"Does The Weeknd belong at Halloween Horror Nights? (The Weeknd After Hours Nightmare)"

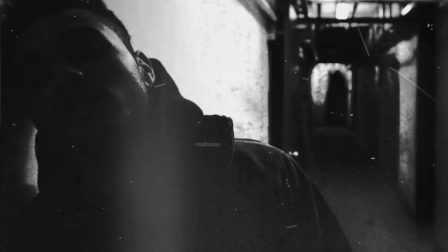As a result of being camera shy, he even remained anonymous for the early part of his career.
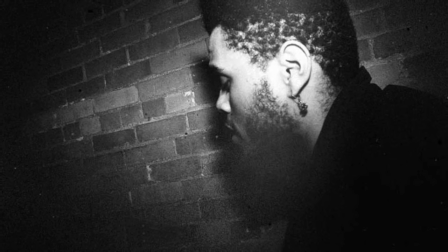And of this, he has said that, no one could find pictures of me. It reminded me of some villain.
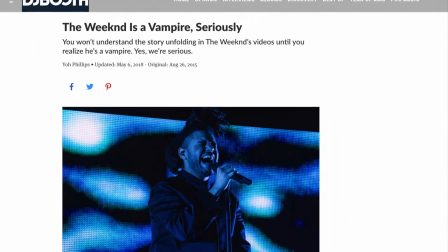A rather fun article from the website DJ Booth titled, The Weekend is a Vampire?
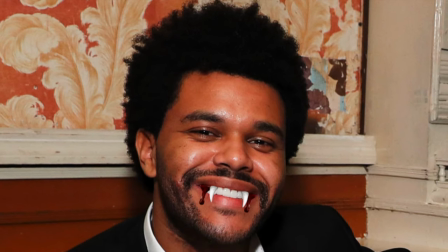Seriously? Confirmed a thought I've had for a while.
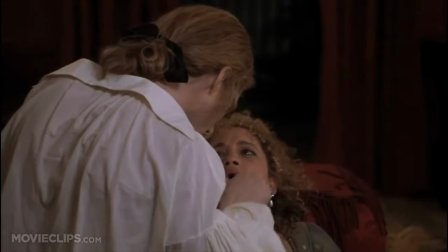Not that The Weeknd is actually a vampire, but that his work exudes a similar feeling to much vampire content.
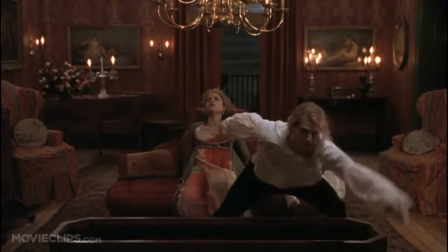In this article, the author points out the frequent focus of the singer's lyrics on seduction,
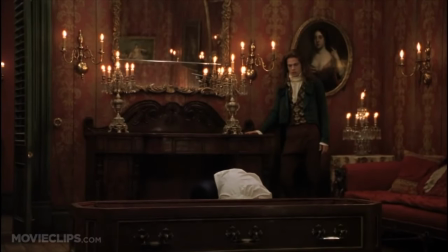drug consumption, and nightlife,
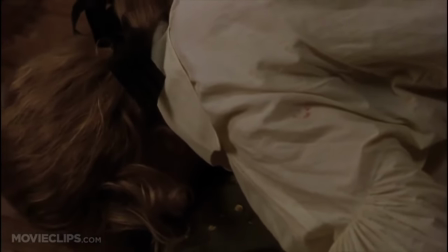making his lifestyle survival and the suggested numbers of women reminiscent of the immortality and hypnosis of vampires.
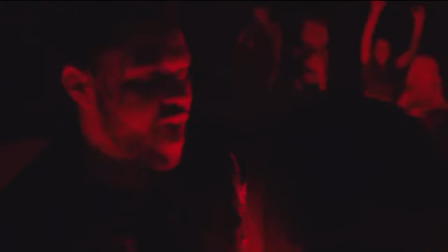The Weeknd's thirst for these things appears unquenchable and it appears to have been this that has led him,
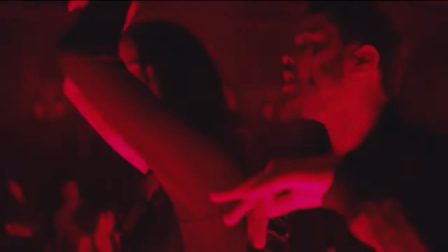or at least the character he presents in his music, into the underworld of the disturbing films he has long enjoyed.
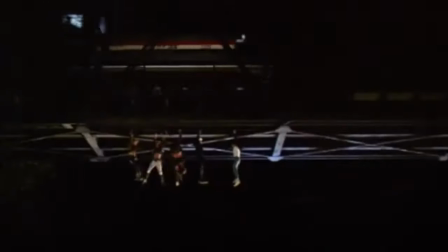The author decides that if Abel is a vampire, he would best fit in the 1987 movie The Lost Boys.
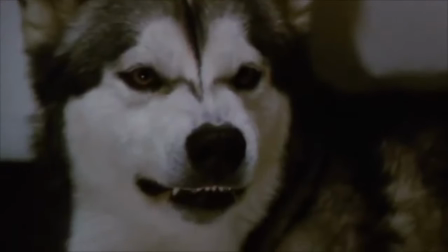Of course, or at least as far as I know,
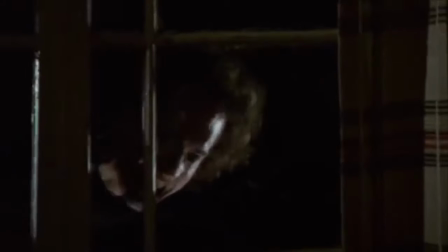The Weeknd isn't actually a vampire, but the naive eternal youth attitude reflected in many of his songs is reminiscent of immortality. His thirst for drugs and women is reminiscent of the bloodlust and actual lust of many vampire portrayals.
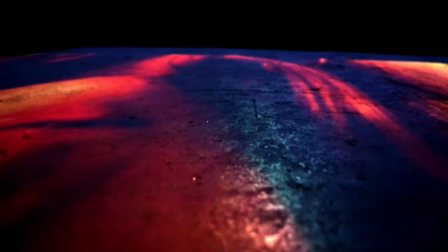Right from the start, both his image and his words have been pretty dark, but dark doesn't always equal horror.
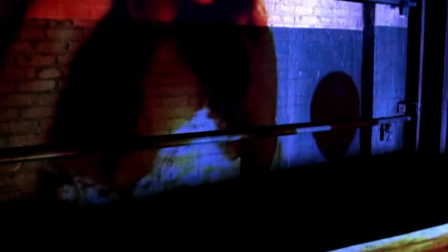It was mostly within his music videos that this horrific tendency began to clearly display itself.
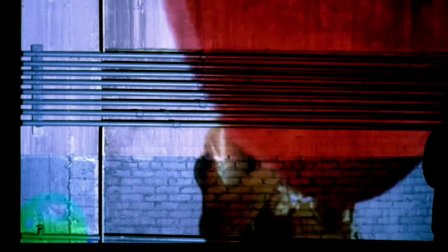When it comes to building a Halloween Horror Nights house,
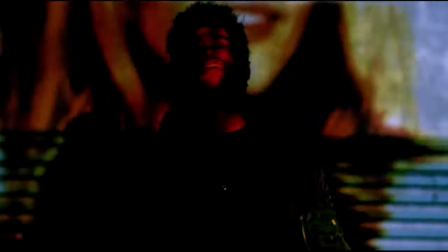drawing upon the subjects and references within an artist's music is not usually the key element inspiring the design.
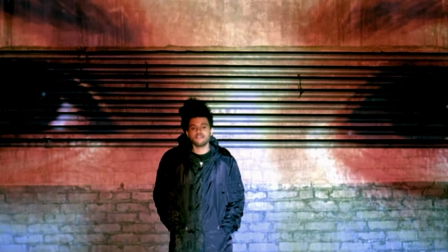Instead, the creative team has typically opted to draw from an artist's visual catalogue in order to create this largely visual experience.
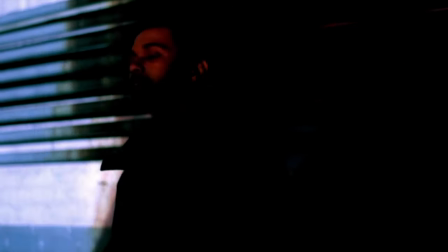So without further ado, let's explore some of The Weeknd's music videos.
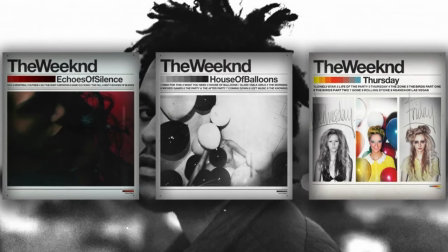Following the release of three mixtapes in 2011,
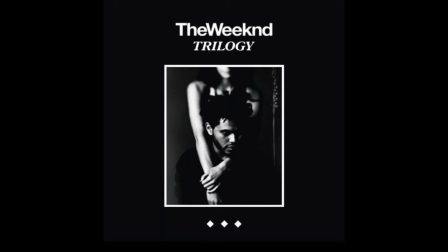The Weeknd released his first album, A compilation of these three projects, aptly titled Trilogy, in 2012.
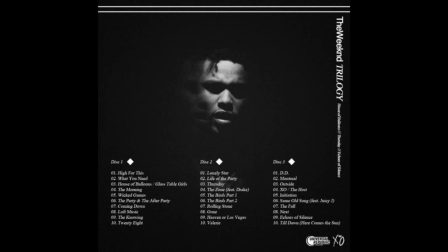During these early years, preceding the release of any music videos, signs of The Weeknd's tendency to reflect the horror genre were already there.
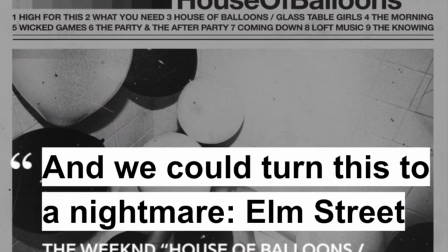Although nothing more than a quick name drop, in his song House of Balloons Glass Tables, he sings,
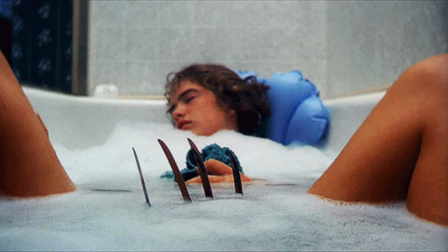And we could turn this to a nightmare Elm Street, a reference of course to Wes Craven's A Nightmare on Elm Street.
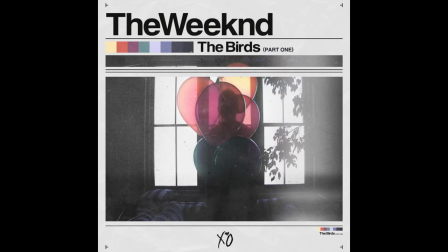Even his songs The Birds Part 1 and The Birds Part 2 have been assumed, understandably,
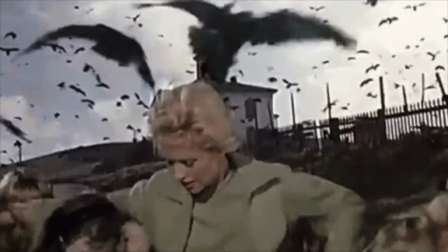to reference Hitchcock's The Birds due to their shared title and subject of a fatal doomed love story.
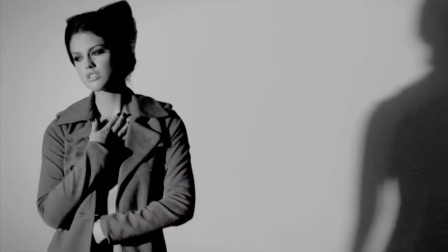Following on from this,
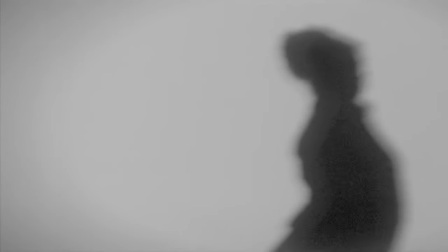it was in his music videos that we first really began to see the signs that The Weeknd would experiment with horror imagery throughout his career.
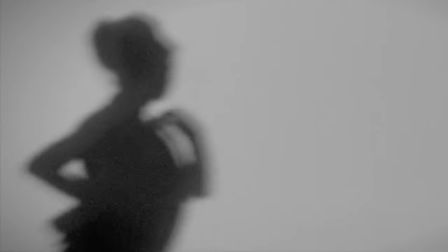In his second ever music video for his song Wicked Games, released in October 2012,
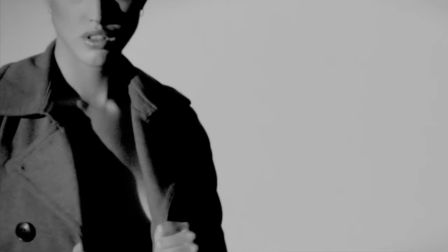there are tons of horror references to spot. It is suggested by fans that the trench coat the woman in the video wears is
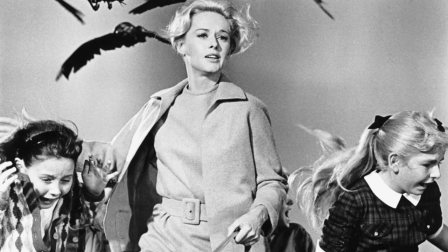supposed to be reminiscent of Tippi Hedren's jacket in Alfred Hitchcock's The Birds.
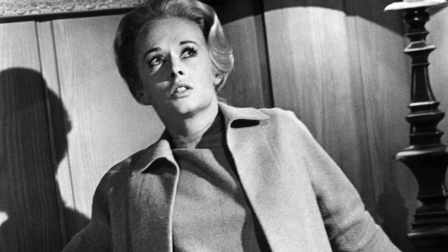You could argue that this is a bit of a reach, but with songs titled The Birds and a career full of nods to the horror genre, it's not so easy to dismiss.
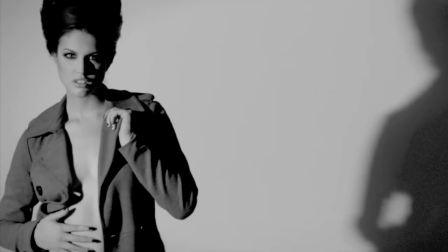A harder-to-ignore reference can be found in the hairstyle of the woman,
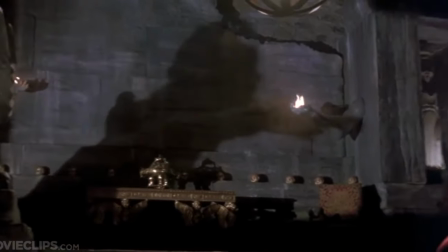which is styled after Gary Oldman's version of Dracula in Francis Ford Coppola's film Bram Stoker's Dracula.
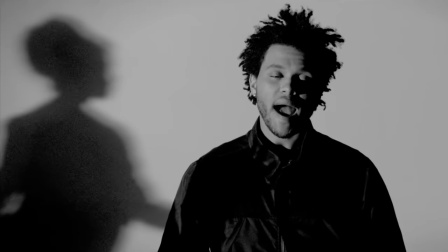Chiaroscuro lighting is utilised to create harsh shadows, a technique derived from German expressionism,
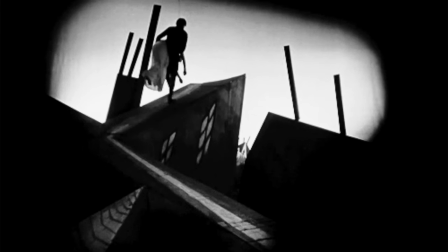a movement which produced horror films such as The Cabinet of Dr. Caligari and Nosferatu.
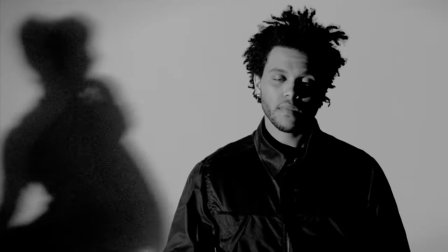The latter of these films is directly referenced through the shadows within the video.
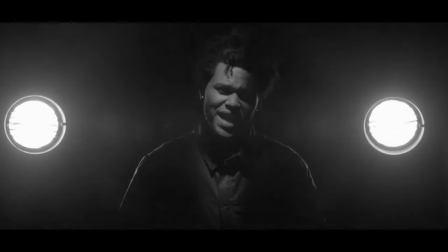Some even suggest that the headlights evoke John Carpenter's Christine.